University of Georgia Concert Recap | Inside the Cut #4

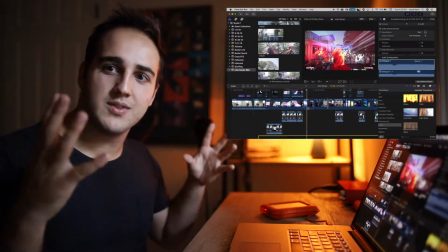It's kind of crazy with the camera movement, but the beat goes so crazy at the beginning that it ended up working out really well.
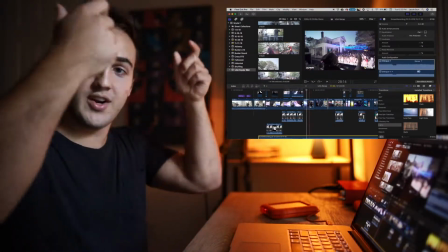So Snyder's just going wild, and I was going kind of crazy with the camera, and it really just kind of fit the beat pretty good.
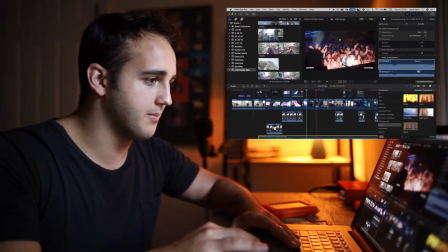And then just a few other clips here of him throwing his hands up to the crowd, then stacked a few other ones.
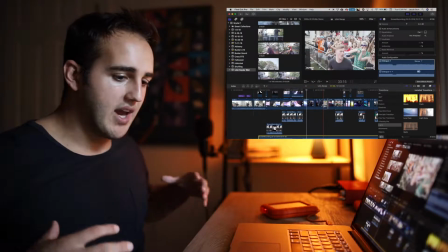This is a really cool gimbal shot here, since we had enough production to where the stage was pretty big,
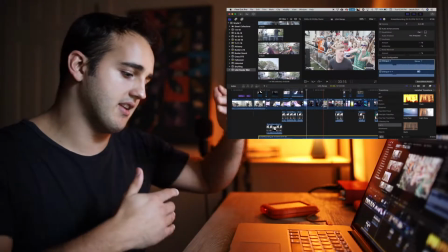and then there was a little pit between the stage and the crowd, so I was able to use my gimbal a lot and get some really clean shots.
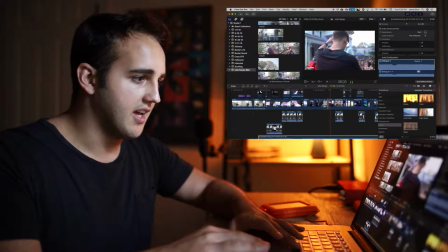So this one came out super smooth. It kind of just faded right there. a quick, easy transition right into like a camera motion up.
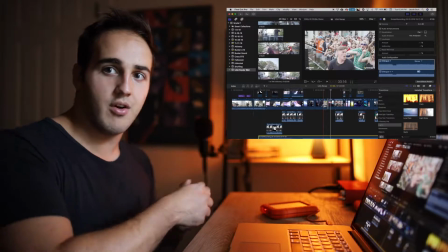So I did just like a little cross dissolve, faded it into when the camera's coming up,
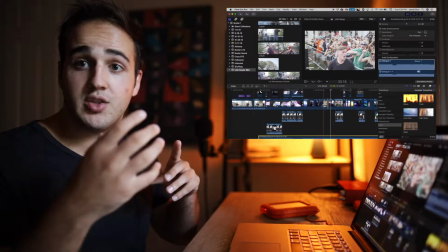and just what that did is it added some interesting motion into the transition beyond just a dissolve camera up,
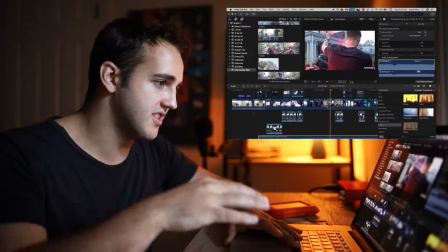then into the next one. And it's just Snyder, you know, shaking and dancing.
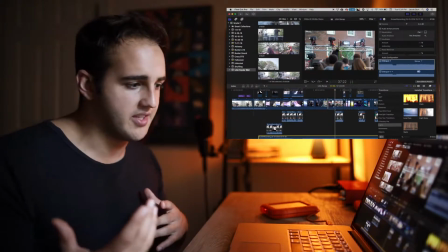Then, you know, I've talked about this before in these, but like always trying to get different angles.
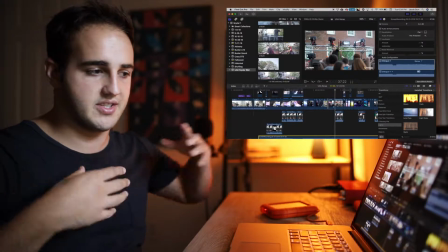Don't just do everything from the stage, do some stuff from the crowd, try to get a bunch of stuff so when you're either doing like builds or you're trying to stack a bunch of clips,
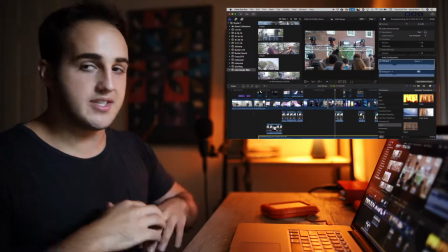you don't have the same look all the time. So I went to the back of the whole event.
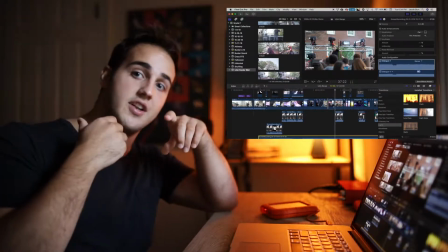I had, I think a 60 or 70 millimeter lens that I put onto the Sony and was able to really get some crispy shots, but from behind.
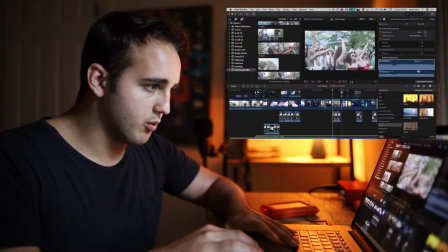So that added some nice variety here. Stacked in a few more ones, just crowd stuff, more crowd stuff.
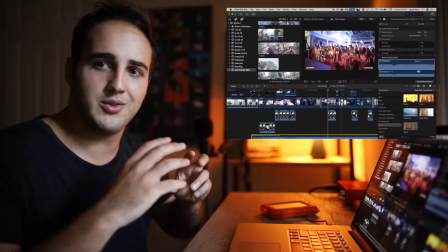On this one, I did like kind of that classic zoom tilt. You probably see that all the time in videos where it's just zooming and then rotating.
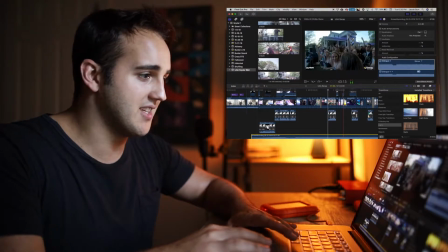So that was a nice one to put in there. This is a quick shot I did with a GoPro. I had a GoPro that I gave to the crowd for a little while.
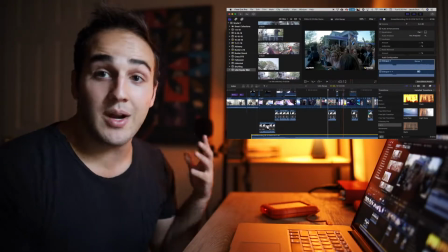I said, you know, pass it around, do whatever. And the crowd was super into it. They had it for like 30, 40 minutes.
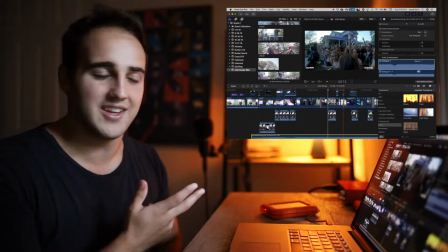And I ended up using like half a second of one of the clips just because the footage was pretty bad.
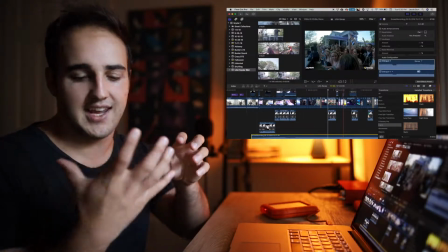And one of the fraternity guys actually had the camera pointed to his hand for most of it.
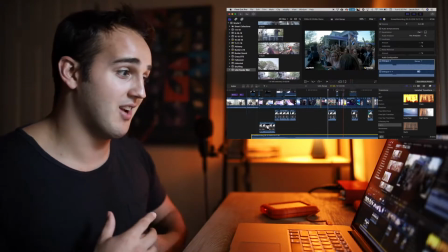So the footage actually didn't come out good at all, but got a little clip out of it, so I guess it works.
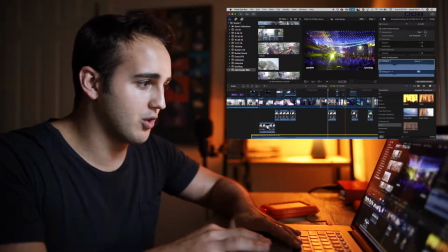Then another cool shot from behind.
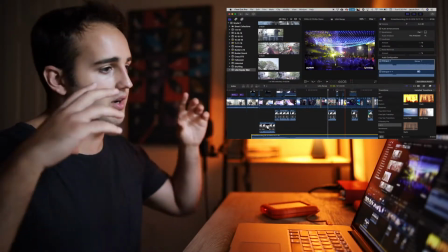I got a wide one from behind, so I took off the 70, put on the wide, I think it was a 24, and then went from the back, from behind, had the cool lights going.
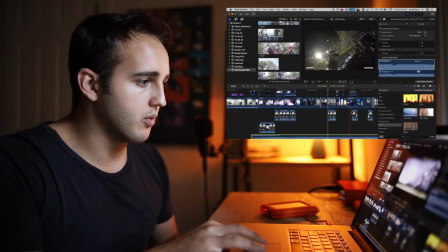This is when it started getting dark and the lights really showed well. Another one from behind, a cool little rotating shot here to Snyder behind the deck.
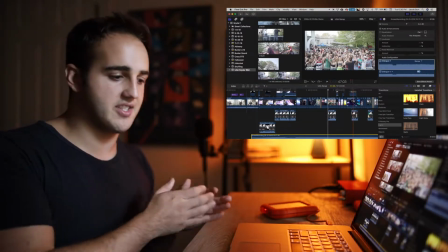Another gimbal shot, so you can kind of see we're flipping between light and day because Snyder's set started before the sun had gone down and he ended up having to
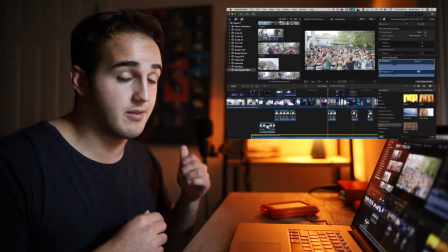play extra hours because Bonnie and Clyde were actually coming from Ultra Music Festival and they were delayed by like an hour or two.
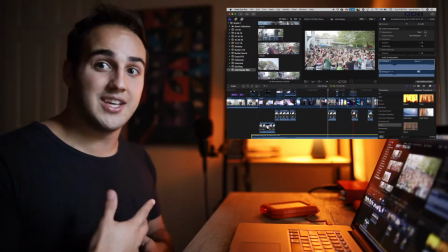So instead of playing an hour, I think he played 3 hours until they got there. So we got a bunch more footage than we were expecting.
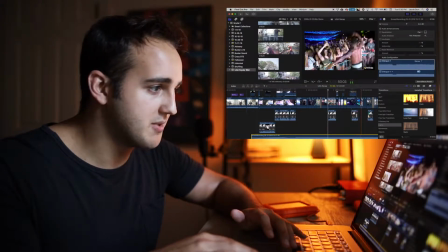He played for a lot longer, which is pretty crazy. Some more clips of that, another one of 51 dancing with the crowd, then
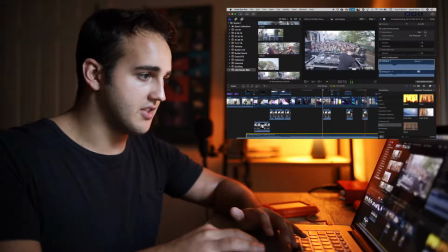another one from behind the deck too, just kind of a simple, you know, high up above.
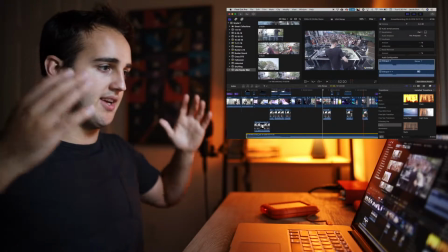These are really good for photos. And then if the crowd packs out, it's always a cool angle because you can get most of the crowd into it and you can get the full production setup as well.
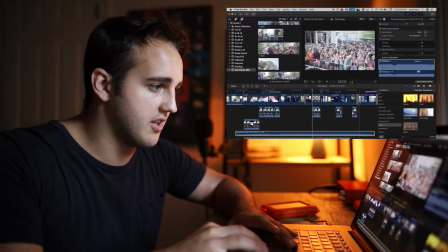That one just kind of does a quick zoom transition into another shot of the crowd. Just a quick little gimbal kind of, you know, side scroll there.
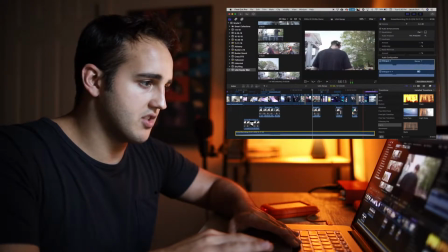Another one kind of just starting from the crowd.
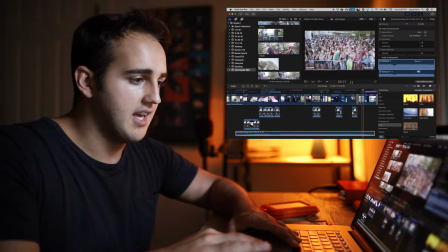And what I did with this one is I just did like a fast forward into the shot behind them.
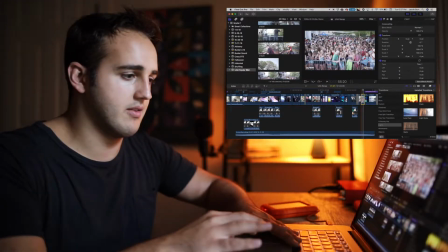So it kind of speeds up and then slows down, like technically a speed ramp there.
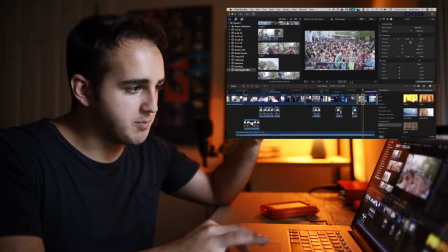So you see the crowd, then you see the crowd again, but it speed ramps down behind Snyder. And this is just kind of like the way that I end it.
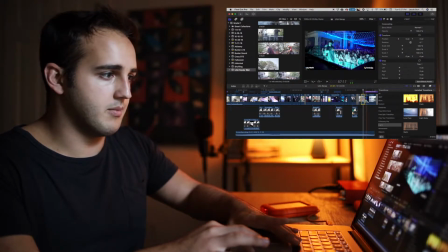So it speed ramps and it slows down, cuts to another shot of him in front of the crowd, dancing around, has the social media handle pop up.
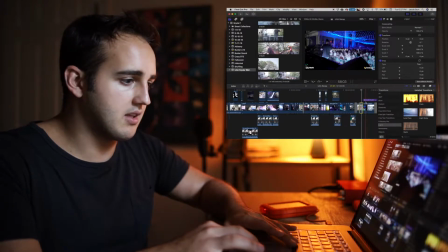Then just one more quick clip of him in a slow motion.
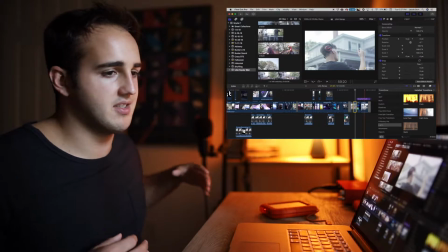I kind of like ending off with slow motion because usually with my edits, there's kind of the build up,
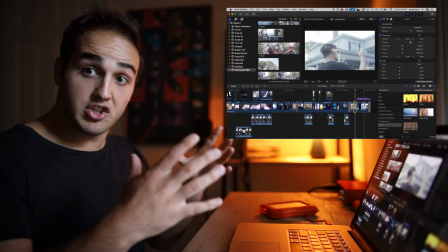then there's the beat drop, and then the beat drop usually goes and drops off again.
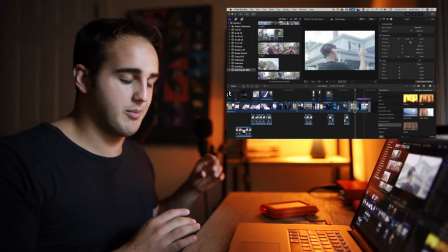So to kind of change with the energy, usually I'm going to start out slow motion, go normal pace,
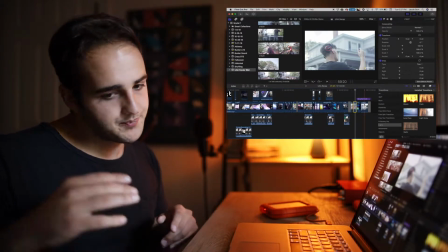then cut up a lot of stuff on that build, have the normal space clips of everyone dancing,
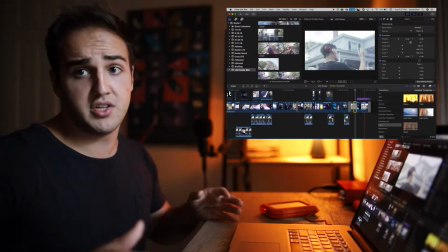going wild, and then I'm going to slow down again.